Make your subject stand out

And obviously, since we didn't get the color in production, it may look a little off. So just be aware that you don't want to get too crazy, especially since there's going to be that part in the mask that's not being affected. Now, to help maybe smooth out this is to increase the feather of it.
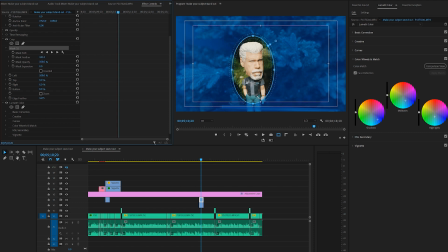266s
And when you increase the feather, you'll be able to see how much it affects of the frame itself.
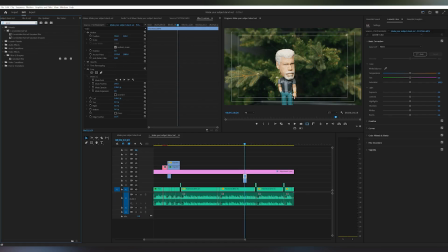270s
We can also add a blur effect, so that way we can bring back some of that shallow depth of field that maybe we didn't capture in camera at the time.
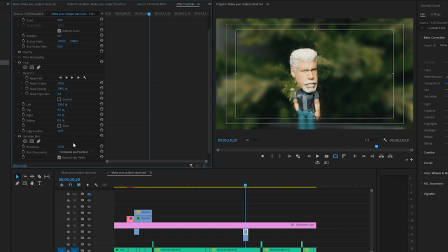278s
Now remember, this isn't going to affect everything in the background similar to the shallow depth field in camera. It's going to affect everything. So you have something in the foreground, the background, the midground, even the subject itself, depending on where your mask is, And that's where we'll want to increase that feather so that way it's a more gradual,
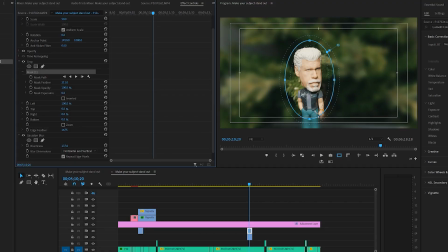294s
so it's not so sharp and it really stands out to us. So I think just a little bit goes a long way. Now, something else you can do is if you want to avoid the mask where maybe it, has part of the hand that's now in the blur or the darker background or the darkness, the different colors,
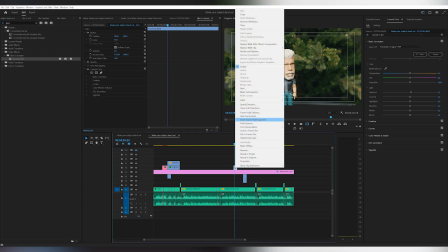313s
what we can do is we can bring this into After Effects, or you can mask completely in Premiere, though I think After Effects will be a little bit easier, and you can rotoscope your subject. So that way you can paint them out completely from the background.
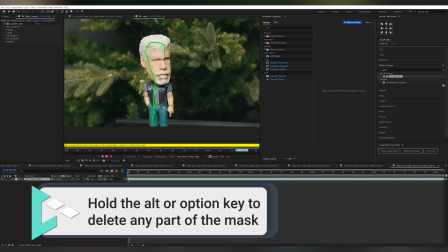326s
Now, this is something that I think is a really cool feature and something that can add something fun to the video,
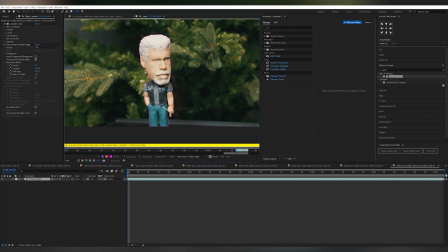332s
but I don't think it's something that's maybe worth to remove your subject from the whole entire video, unless of course there is something totally wrong in the background or you really need it fixed to help separate them, make them stand out.
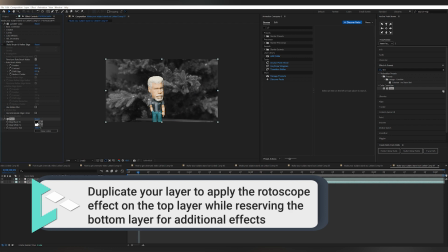345s
I think using the rotoscope is fun to add like text or throw them in a different
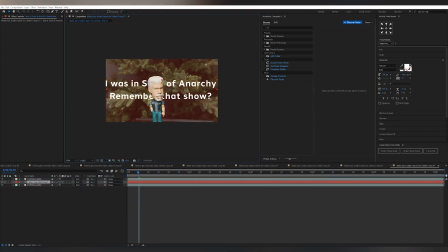349s
background, but I think to adjust something for the whole video, maybe not worth the time. I mean, obviously it depends on each project, but it's my opinion. So hopefully these tips, tricks will help you learn how to separate and make your subject stand out more from the background. So we will see you next time.